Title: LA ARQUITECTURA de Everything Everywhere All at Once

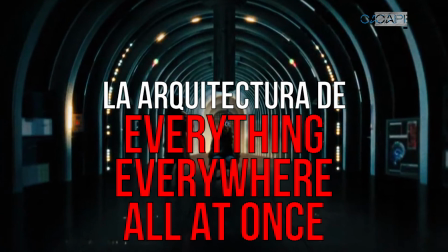[0:00]
La arquitectura de Everything Everywhere All at Once Evelyn, una inmigrante china en Estados Unidos,
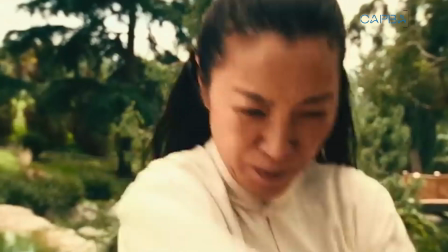[0:07]
es la única que puede salvar al mundo de su destrucción, explorando las posibilidades infinitas del multiverso.
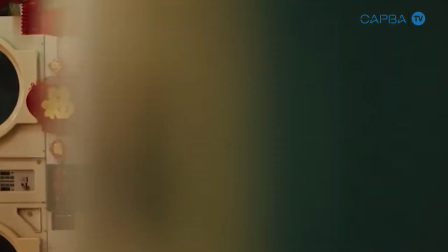[0:13]
Cada universo presenta una nueva versión de Evelyn, con nuevas habilidades y adopta una estética y narrativa diferente.
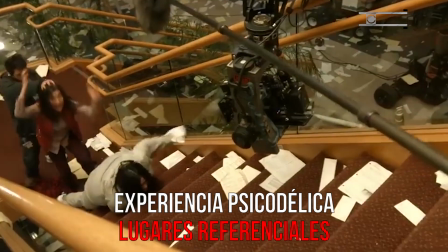[0:20]
Todo en todas partes al mismo tiempo ofrece una fantástica experiencia psicodélica que dada la complejidad de su trama extraordinaria,
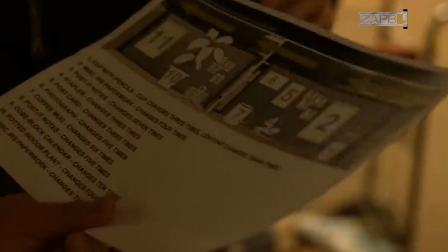[0:28]
busca transitar por lugares referenciales que nos resulten reconocibles para facilitar la comprensión.
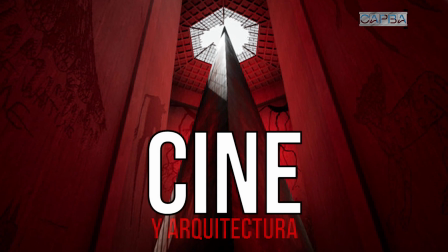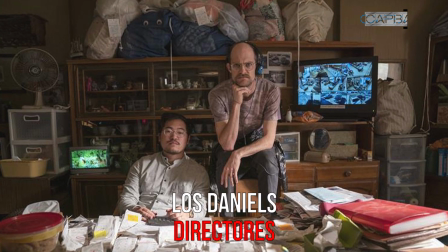[0:40]
Los directores Den Kwan y Daniel Sheinart, conocidos como Los Daniels,
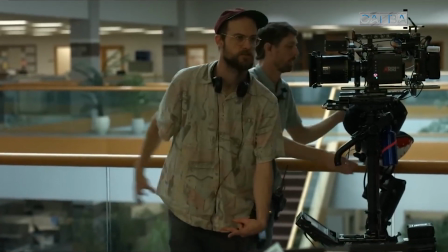[0:46]
buscaron que los diferentes universos tuvieran un lenguaje cinematográfico universal,
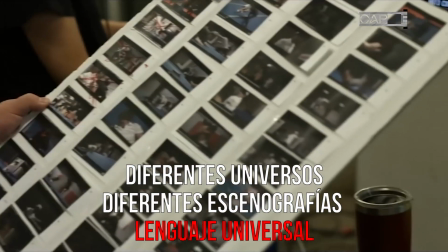[0:50]
y en el diseño de las escenografías podemos encontrar numerosos homenajes y guiños a películas.
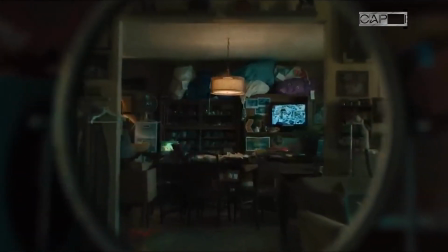[0:56]
El diseño de producción que ganó el Oscar 2023 a cargo de Jason Kiesbarday Buscaba transmitir las sensaciones que experimentaba la protagonista Agotamiento,
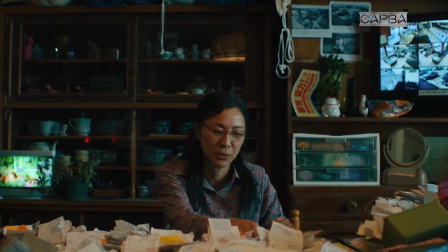[1:07]
soledad y aburrimiento Al diseño de los sets de la película También buscaban lugares que a través de
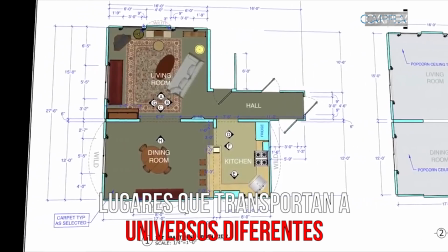[1:13]
pequeñas variaciones pudieran transportarnos a universos diferentes Los buenos diseños de producción tratan de
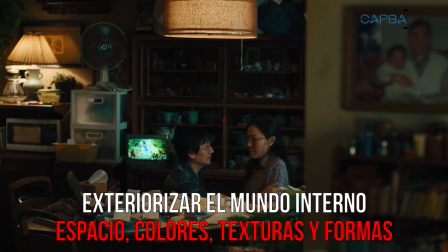[1:20]
exteriorizar el mundo interno de los personajes a través del uso del espacio, los colores, las texturas y las formas.
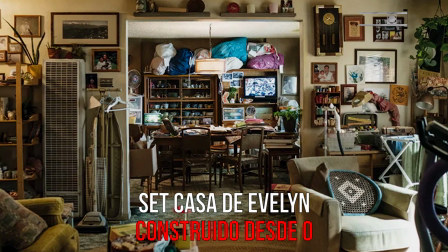[1:29]
El set de la casa de Evelyn fue construido desde cero para garantizar que todo fuera perfecto y estuviera en su lugar.
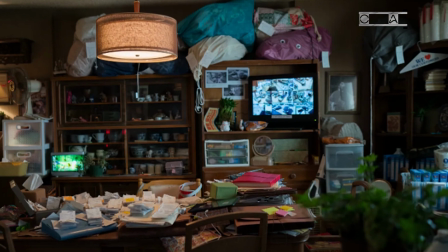[1:35]
Pero estaba rotada de notas, billetes, cuencos de porcelana blanca y azul,
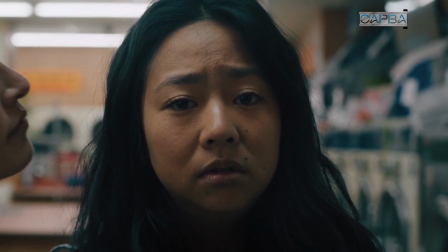[1:41]
plantas de bambú, talismanes chinos para la prosperidad, fotos familiares y de parientes en China, que nos hablan de las tradiciones.
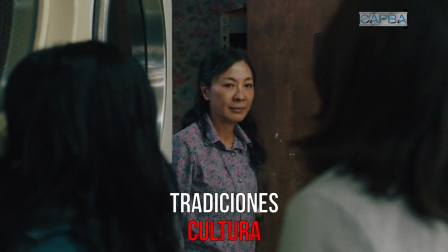[1:49]
No solo de una familia, sino también de toda una cultura.
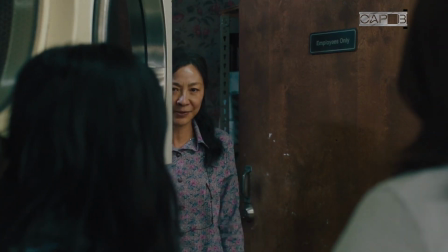[1:52]
El espacio recargado en extremo también sirve para establecer la relación entre los miembros de la familia.
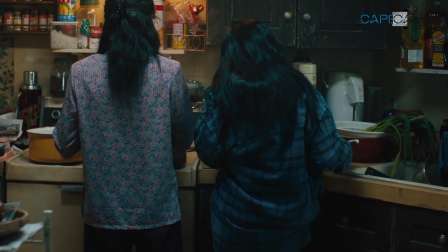[1:58]
No hay espacio físico en la casa para la hija de Evelyn y su novia, cuya relación no es validada por su madre, ni sería aceptada por su abuelo.
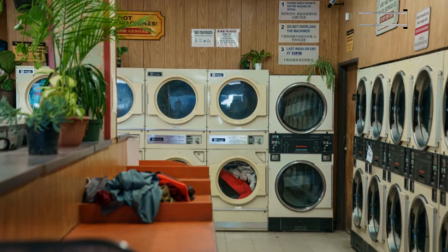[2:08]
La lavandería de Evelyn fue ambientada en una típica lavandería china existente de San Fernando, en California.
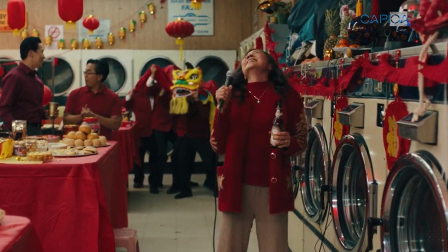[2:15]
Su paleta de colores sepias, la tecnología vintage, y muy particularmente la profusión de círculos de las máquinas lavadoras apiladas. El círculo es un motivo recurrente en la película. Nos remite a un pasado opresivo y al vórtice que amenaza con destruir el mundo.
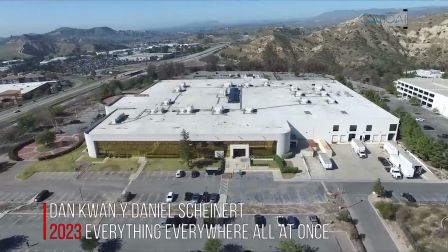[2:34]
Otra locación importante es la oficina de Hacienda, donde Evelyn accede por primera vez a otros universos.
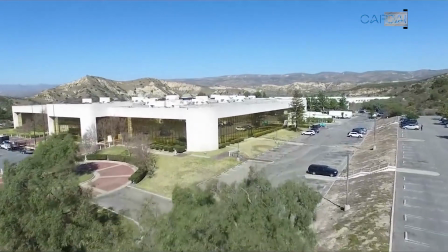[2:40]
También es un edificio existente en Simi Valley, muy cerca de la lavandería.
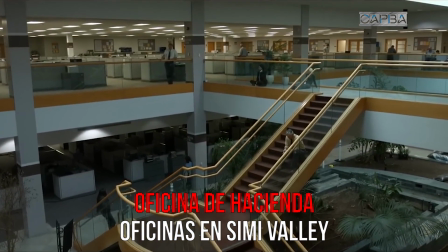[2:44]
El edificio fue en sus comienzos una financiera y luego un banco Responsables,
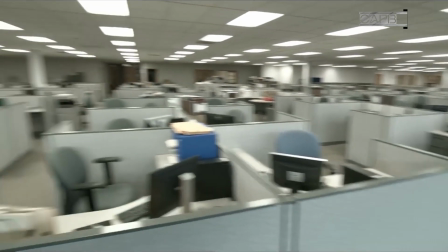[2:50]
entre otros, de la crisis económica de 2008 Según el diseñador,
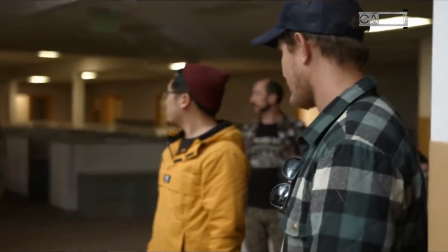[2:55]
la intención de la producción era generar un lugar sin alma Donde se manifestara la opresión
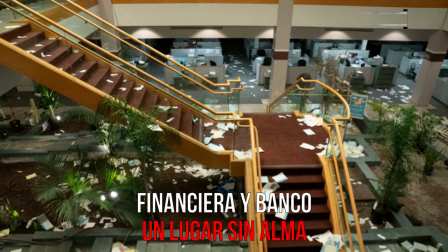[3:00]
del Estado a través de los impuestos y la burocracia Y fue muy divertido hacer
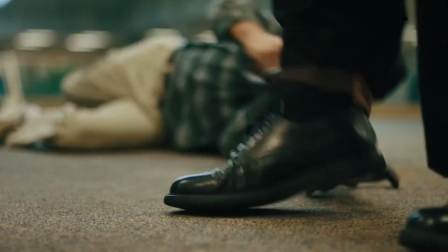[3:05]
algo positivo en un lugar que tenía una carga tan negativa La iluminación fluorescente,
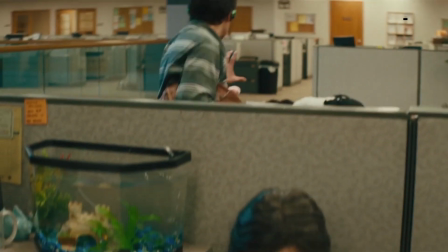[3:10]
los colores gris y beige y especialmente los cubículos homogéneos ayudan a acentuar los
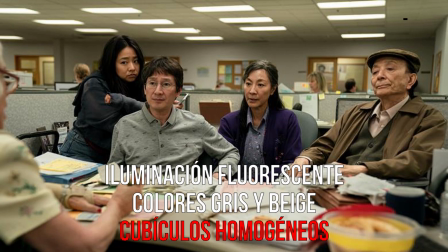[3:16]
problemas que encuentra una familia de inmigrantes en un país diseñado para la primacía de la raza blanca.
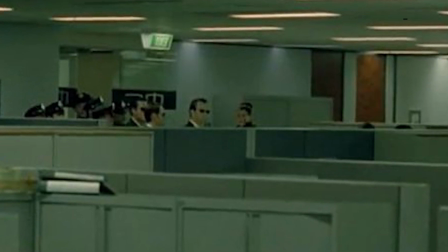[3:22]
Los cubículos nos recuerdan a las oficinas donde interrogan a Neo en Matrix.
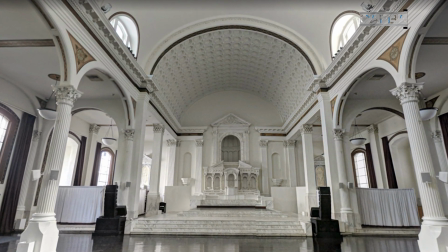[3:28]
Uno de los sets más memorables es el de El Templo del Bagel. Fue filmado en la histórica iglesia católica de Santa Viviana, en Los Ángeles.
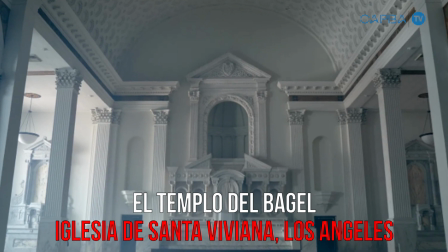[3:37]
Actualmente se alquila para eventos y tiene un santuario con paredes de mármol de Carrara, columnas corintias y un techo con bóveda de cañón.
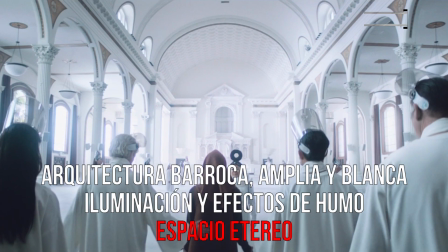[3:45]
Las características del espacio barroco, muy amplio y blanco, sumado a la iluminación y efectos de humo,
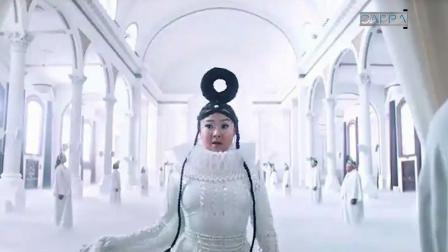[3:51]
generan una sensación de espacio etéreo, muy relacionado a la tradición clásica occidental, ofreciendo un marco hostil para el enfrentamiento entre dos mujeres chinas.